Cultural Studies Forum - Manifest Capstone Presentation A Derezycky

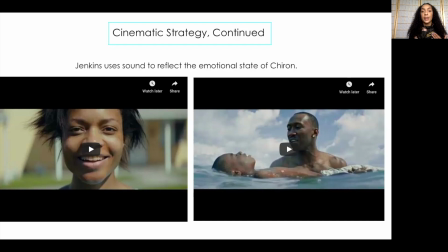[12:19]
There are also times throughout the film when the audio becomes unsynced with the visuals, when Chiron becomes overwhelmed. An example being here, when his mother confronts him.
Hi.
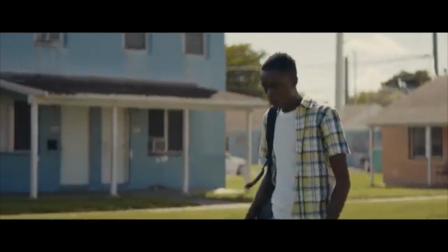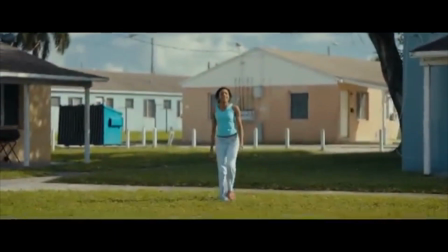[12:34] Chiron! Hey! Hey, Ma. Hey, baby. Where'd you go last night?
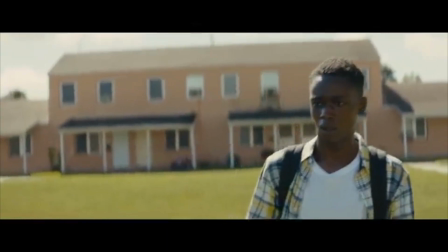[12:41] What? Why? Well, I'm your mama, ain't I?
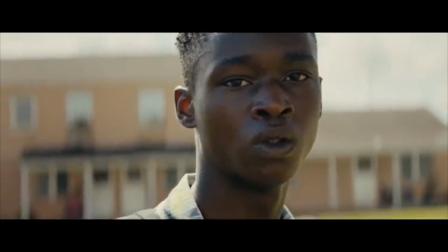[12:48] Why you ain't just come home later, boy? You had me worried about you.
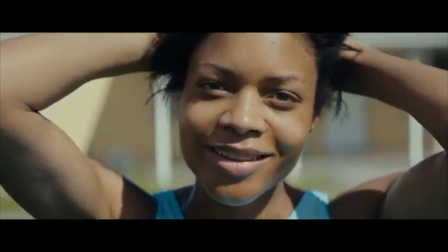[12:55] I guess you getting grown. I can't be keeping up with you all the time.
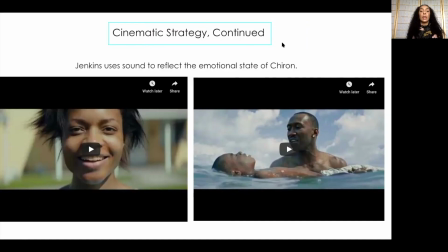[13:02] Anyway, baby, how Teresa doing, huh?
It is clear in Ashton Sanders, who plays Chiron in this scene's performance, that he is very overwhelmed by being presented with his mother in this way, and as such, we feel that overwhelmingness through the unsynced audio. Finally, Jenkins uses scoring throughout the film at Chiron's most formative moments,
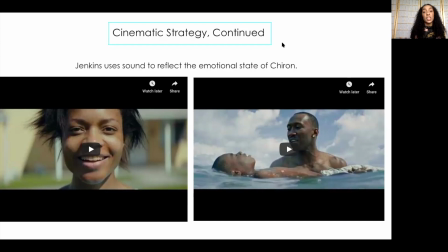[13:22]
an example being one of the film's most famous scenes in which Juan teaches Little how to swim, which we are also going to watch here.
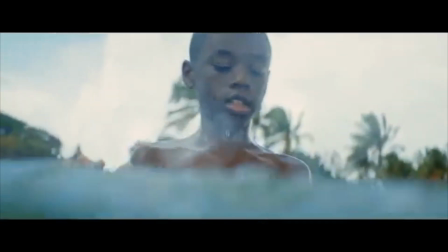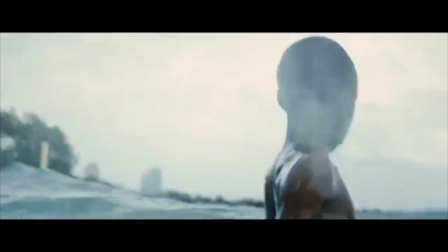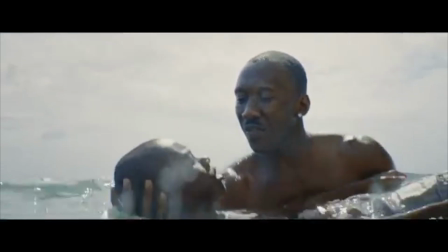[13:41] Give me your head. Hey, let your head rest in my hand.
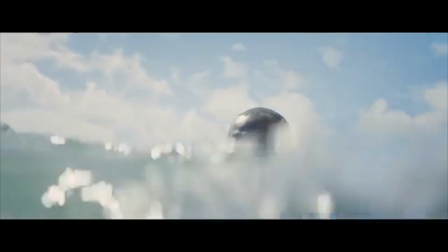[13:47] Relax. I got you, I promise. I'm not gonna let you go. Hey, man, I got you.
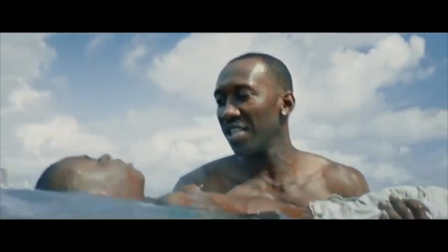[13:53] There you go. 10 seconds. See that right there?
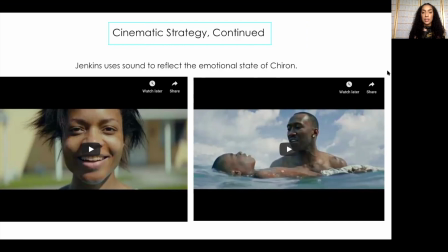[14:02] You're in the middle of the world, man.
What we just saw in this scene is clearly a formative moment for Little because it involves him trusting an adult, which he was unable to do because of his mother's drug problems and the absence of his father, and also because he's learning to trust himself by floating in the water, letting go of the tension that he carries with him all the time.
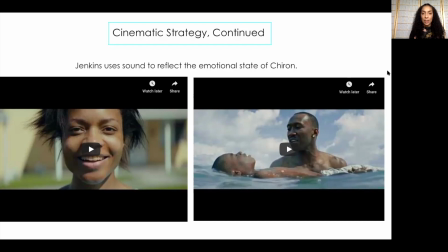[14:18]
So all of these uses of sound give us the same emotional experience that Chiron is having in the film, and seeing him experience such a range of emotions denies his essentialism.
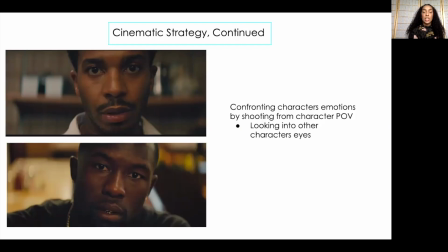[14:26]
Cinematic strategy is also used in this film through cinematography, specifically filming from character point of view and looking into the eyes of other characters. Angela Florina Laurenne, who is a writer for the New York Times, did an interview with Barry Jenkins in which she brought up this idea that looking into the eyes of his characters has become a sort of signature throughout his work.
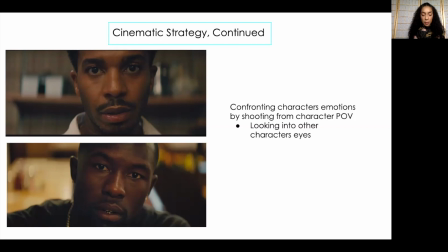[14:43]
And about this, she wrote that, "For non-Black audience members, it might be the first time they've had a Black person direct such a gaze their way. Jenkins offers a glimpse at a world previously hidden to them. For a Black viewer, there's more likely a kind of recognition. I know that face, although I've never seen this actor before."
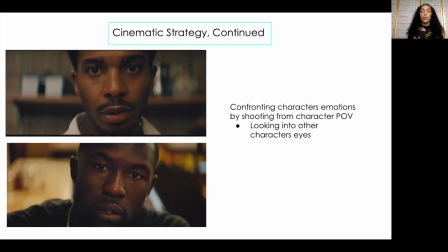[14:58]
So by looking at the characters in the eyes, we are forced to confront their feelings and be present with them and what they're experiencing. And then in this way, the line that we heard in the last scene with Juan and Little in the ocean, in which he says, "Feel that right there? You're in the middle of the world," is the experience that we're having with the character throughout it. He is the center of our world for the duration of the film.
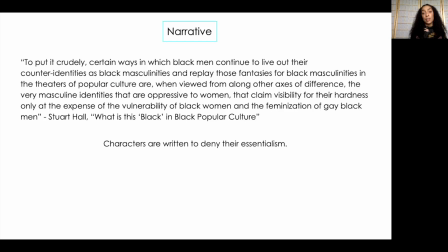[15:18]
Moving on to Jenkins' next tactic, narrative. Characters are written in Moonlight to deny their essentialism, and so seeing these characters as non-complex beings becomes impossible. When giving an example of the effects of essentialism, Stuart Hall wrote the following: "To put it crudely,
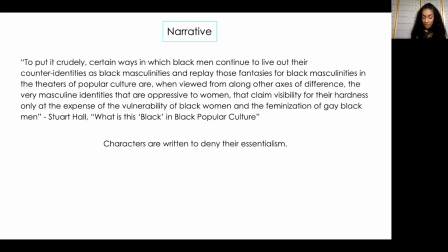[15:31]
certain ways in which Black men continue to live out their counter-identities as Black masculinities and replay those fantasies for Black masculinities in the theaters of popular culture are, when viewed from along other axes of difference, the very masculine identities that are oppressive to women, that claim visibility for their hardness only at the expense of the vulnerability of Black women and the feminization of Black gay men."
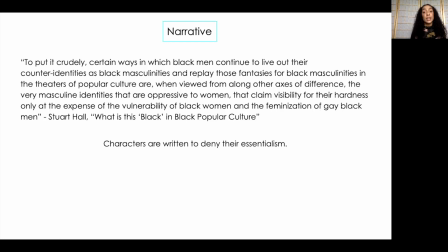[15:51]
Moonlight is uncannily a response to this quote, as it shows a Black man who is working to balance his masculinity, his sexuality, and his emotions. In this sense, he is not at all simplified. We get to see his complexities without his over-feminization.
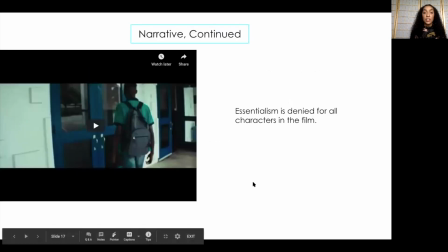[16:03]
And other characters are certainly constructed in the same way throughout the film.
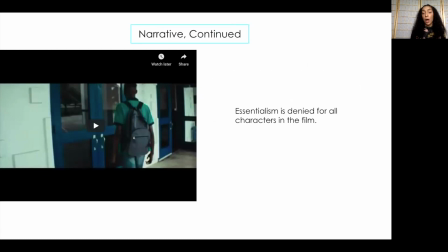[16:07]
For example, Chiron's mother, Paula, who we meet as a Black mom addicted to crack, which is definitely a trope that has existed in popular culture. But in Moonlight, we get to see her grow to grapple with her past, addressing the ways in which she wasn't there for her son and how she could have done better, and assuring that she has love for him. This rounds out her character in a way that wouldn't happen if she were to be written as an essentialist character.